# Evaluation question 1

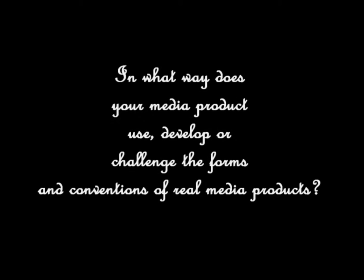In what ways does your media product use, develop or challenge forms and conventions of real media products?
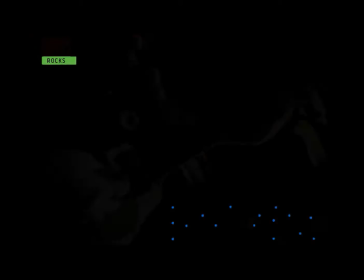We're going to start off with how we applied this for our video,
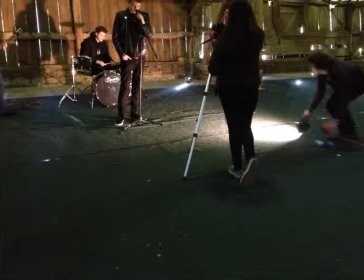and for our camera work we used handheld, GoPro, tripod and tripod wheels.
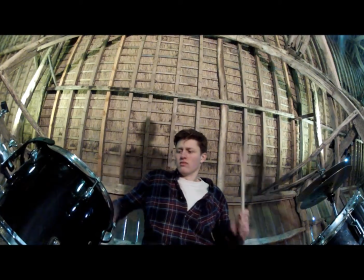The GoPro was used to great effect. We used it to put on the top of the drum kit, and it kind of gave us a fisheye feel for the drummer.
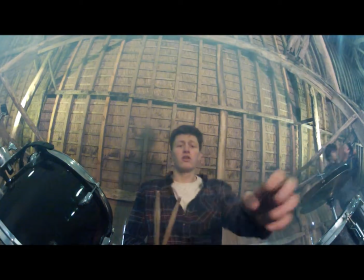We've figured out you could use a fisheye in music videos when we were doing our research, and we found a video by The Strokes,
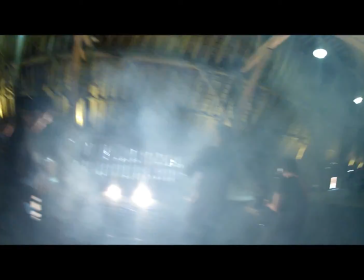and the majority of the video was actually filmed by GoPro. The handheld filming was just a general code of conventions,
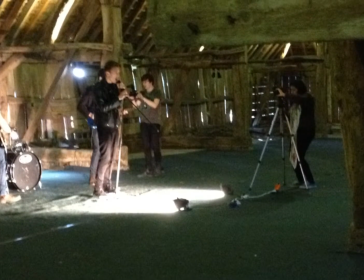and most of the video is filmed by handheld, as are most rock videos of modern day.
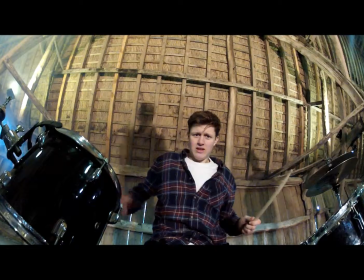We used the tripod to get footage of the entire band
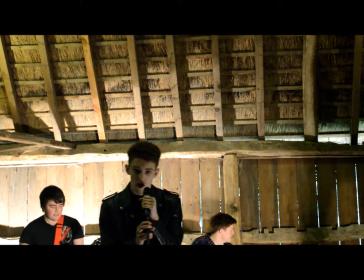and stable position showing the environment around the music video, and tripod wheels at the end zooming out.
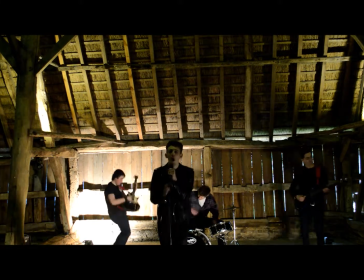The tripod gave us a good wide view of the whole band that we could switch to if we needed to when editing back. We found this for our research through some of the You Me at 6 videos where the lead singer stands in the middle and the camera zooms up to him.
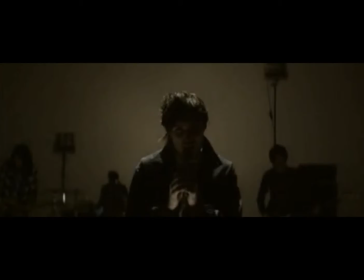The lead singer obviously favours the camera in our video, as it does with most others.
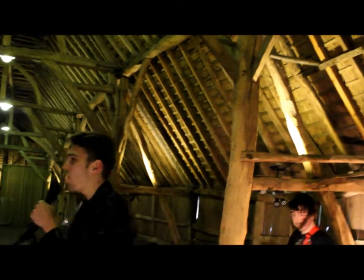For our audience research, we also looked at whether the audience would like the lead singer in the narrative as well.
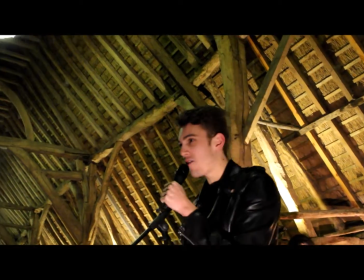And although some people did, the majority didn't, so we left him out of the narrative because we thought he'd dominate the video too much.
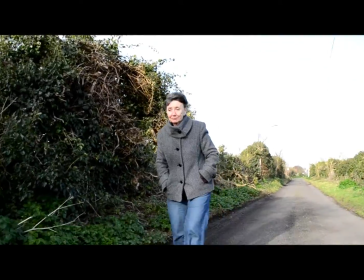For the narrative, it was all taken in handheld, and there was also an over-the-shoulder shot.
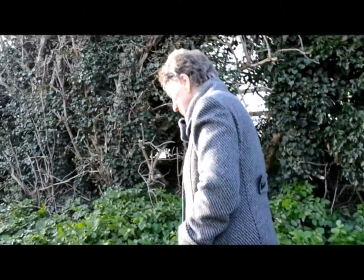A tripod wasn't used for this, as we wanted to provide a more natural feel.
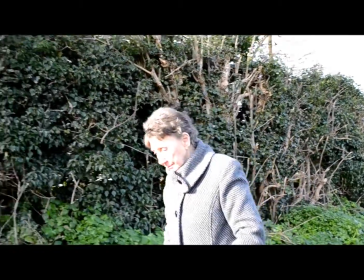A lot of modern day music videos of this genre use a narrative / performance type video,
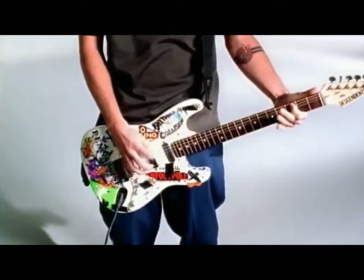apart from the odd ones that are full performance or full narrative.
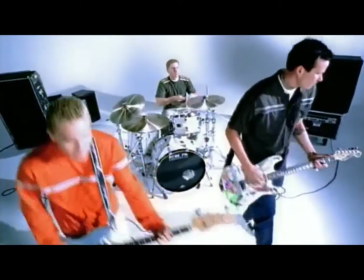After doing all our research, we decided to do a narrative and performance, but before recording the narrative we'd record the whole performance,
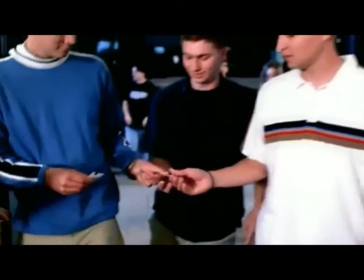so we could create a whole video of the performance and then slot the narrative in if we needed to,
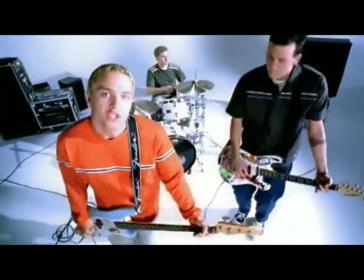and if the narrative wasn't good enough we could also take it out.
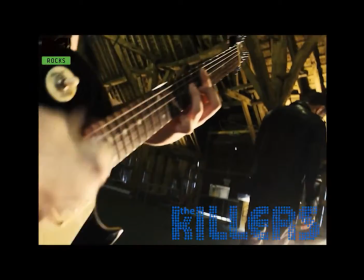For editing, our video was split into black and white, as our research had shown a lot of rock videos supported that colour scheme,
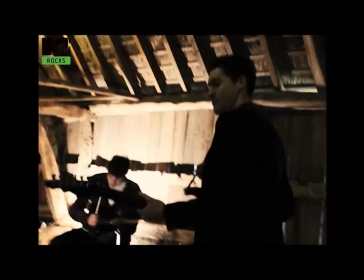and for the band performance in the barn we used a warmify setting
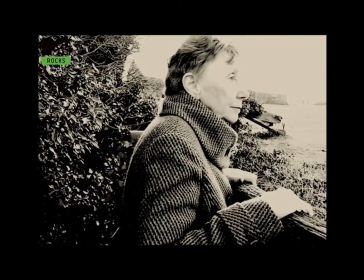which would contrast with the black and white and produce a powerful outcome.
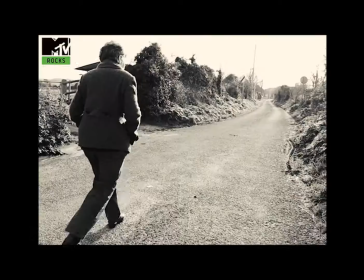The warmify setting kind of gave it a little bit of a sepia look, which is what I use on my digipack.
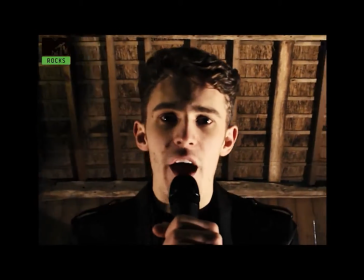The MTV logo was inserted in the top left hand corner as if it was a real music video being premiered on MTV.
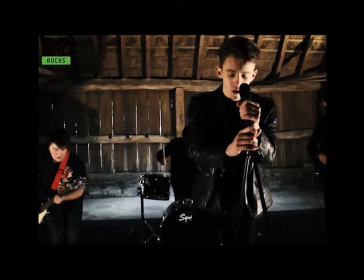I also added a little animation that came out with the name of the song, and this made it look professional.
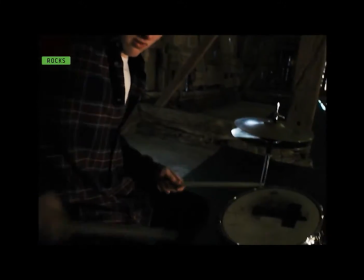Also, to add to the professional look, there were two settings in Premiere Pro called Cinematic 1 and Cinematic 2,
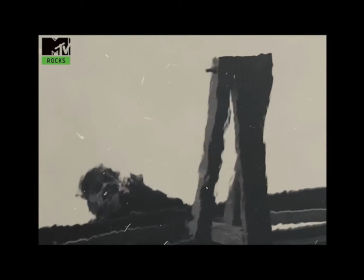in which I used Cinematic 1 for the warmify and Cinematic 2 for the black and white,
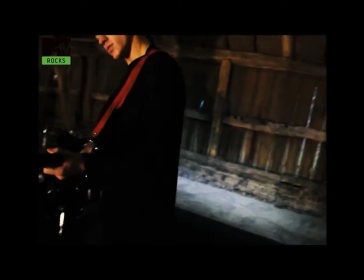which helped the video seem a lot more realistic in this day and age.
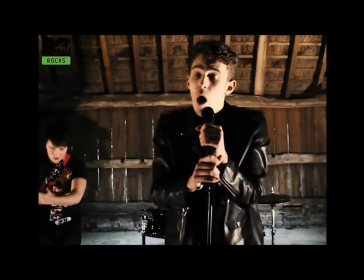Once again, in Adobe Flash,
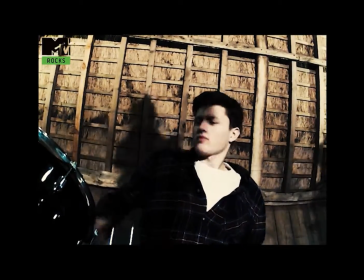nowadays some music videos in this genre will have a title appear at the beginning, whether it's in film or in text or animation form.
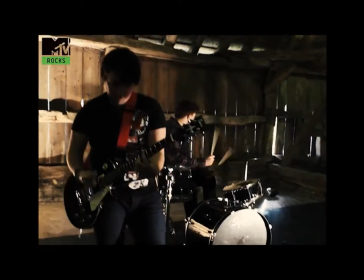We decided to do it in animation form, and I done it in the font that is known very well as the Killer's font, called Sam's Town.
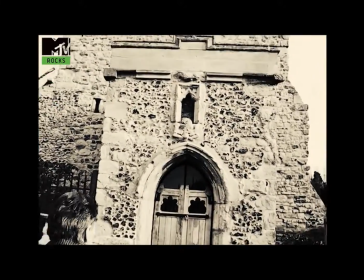And what I did is I put it on Flash, broke it apart and then made each dot appear separately.
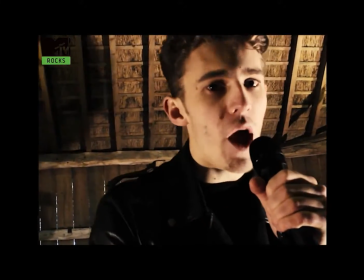Our editing was characterised by quick cut transitions, which were edited to the speed of the music for the majority of the video.
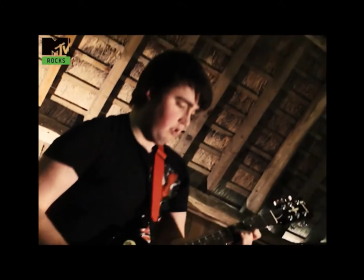We found out that nearly all rock videos have very quick cuts between band members, narrative, depending on the speed of the video.
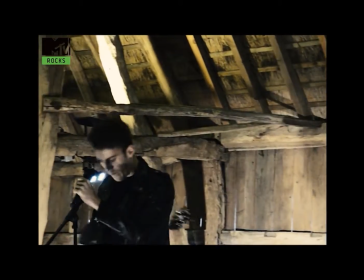For example, during the verse, the cuts will be quite slow compared to the chorus.
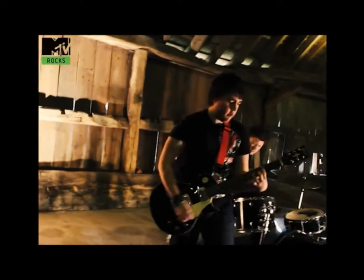When the beat of the song is very high, the cuts will be very quick.